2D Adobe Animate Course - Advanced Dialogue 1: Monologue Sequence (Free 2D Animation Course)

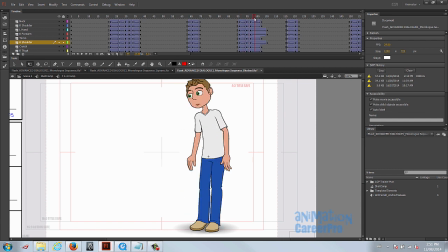(16:30)
So we're going to delay that upper arm as well. Did we delay the head? No. We can delay the head as well. Let's see how that works out. Whoops. Okay, so we delay the head, but what we're going to have to do is set a key here that's in line with the rest of the main posing.
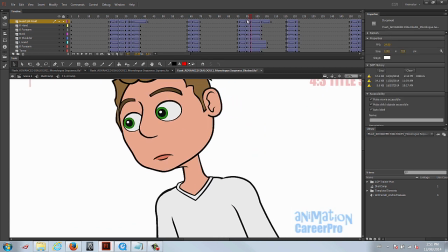(16:47)
Because what happens is the head's delayed, but it has to stay attached to the neck as well. So we're just going to move it back a little bit.
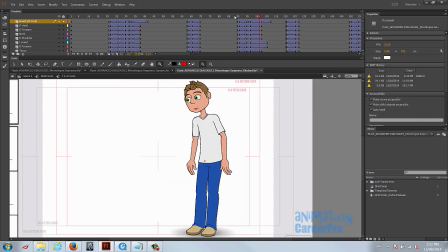So I'm just looking at this. It'd be nice for this move to have the right foot. This right foot could come up.
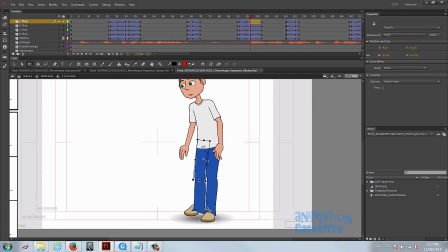(17:06)
Let's just try this. We're just going to make some adjustments on this pose. We'll just see how that works out.
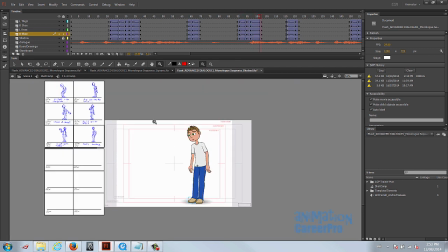(17:20)
I think that works out okay. That way everything's not moving at the same time, and it looks better with the shift in his shift in weight and balance as well.
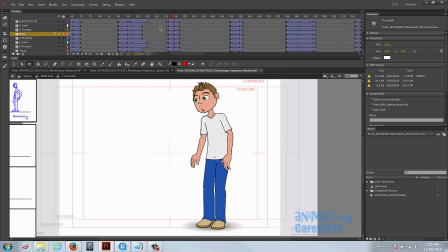(17:29)
Alright, so let's move on to the next move. The hole. So let's overshoot this hand a little. It's a quick movement. This happens in 2 frames. So it calls for an overshoot. So let's go about 5 frames down the timeline and set a row of keys.
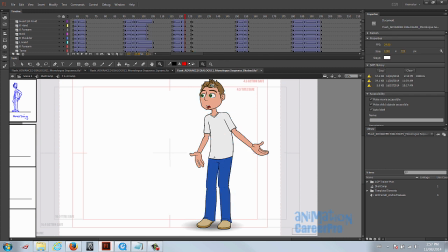(17:44)
And this will be our settling pose. And then we'll overshoot this pose. So what I'm going to do is I'm going to settle the whole body, overshoot that arm and the head.
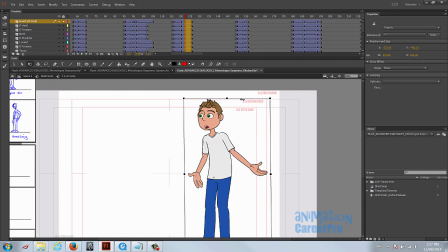(17:52)
So we'll bring that pivot down to the heel. I'm going to bring this in a little bit so it settles into this. But we're going to overshoot this head for whole.
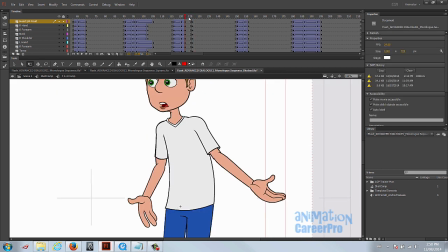(18:05)
So we'll overshoot that arm a little bit on the overshoot pose. So there's a nice overshoot there, but the rest of the body settles in. Let's just tween that and see how that works out.
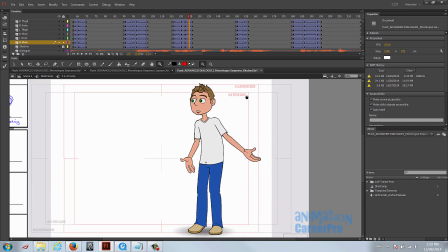Oh, the overshoot in the arm looks good. And the head. Okay, so I want to get that foot stepping a little bit better. So on the anticipation pose, we can bring that leg up.
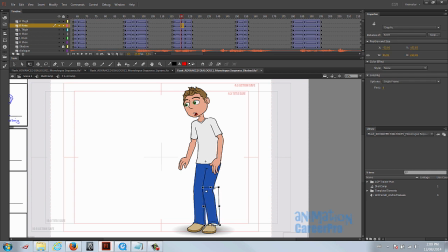Okay, so he really looks unbalanced here, like he's going to tip back. So let's actually bring that leg back a little bit, just to help with the balance.
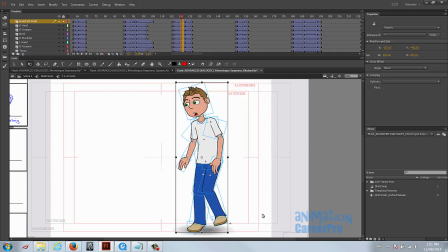(18:57)
You know what we'll do is we'll just lean him forward a little bit, and that'll help with the balance as well. So we really want to get this heel underneath his neck, just so his line of gravity is not off. Let's see how that looks. Looks alright.
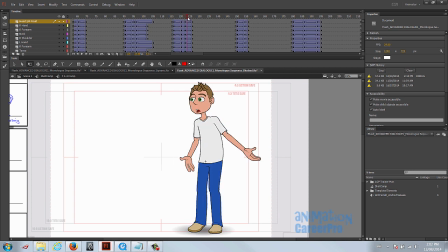(19:15)
We can actually anticipate this arm a little bit more, because that's a pretty big move, so that would call for a bigger anticipation. So let's bring that arm forward a little bit more, and we can even break the wrist here. Okay, so I'm a little concerned about this hand. You can see the popping when the hand swaps cymbals, so let's take a look at it.
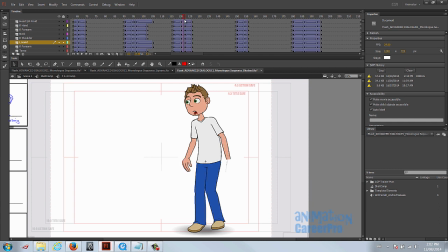(19:36)
Okay, so what we can do with that is just have this hand change a little earlier. So let's go to the hand symbol, and we can have it change in the middle here. So we'll set a key. We'll copy this hand. What hand is it? If we click on it, it's hand number 14.
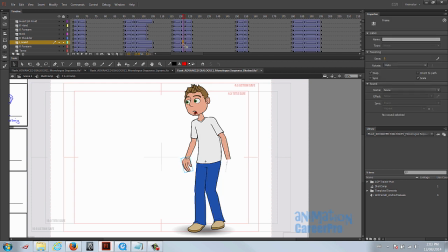(19:51)
You can see it here. So what we can do is just go to this new keyframe that we set in between, click on it, change it to 14. Sometimes I copy and paste it over, but so let's take a look. Anticipation. Alright, so let's rotate that a little bit, just so it's moving while it switches.
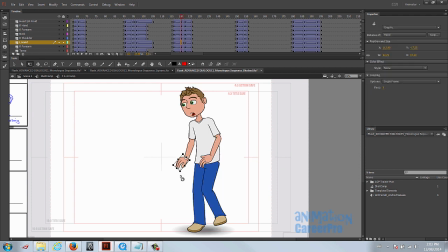(20:13)
And we can rotate this one back a little bit too, just to help it move a little bit faster. So now we can fix this left arm here. So the hand's disappearing because the cymbal is flipping.
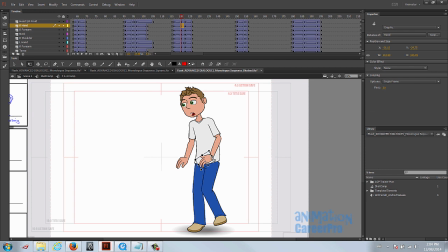(20:28)
So we're going to have this hand, we're going to do the same thing with this hand. We're going to have it switch in mid-motion. So as it's going through this arcing motion, we're going to have the hand switch in the middle here.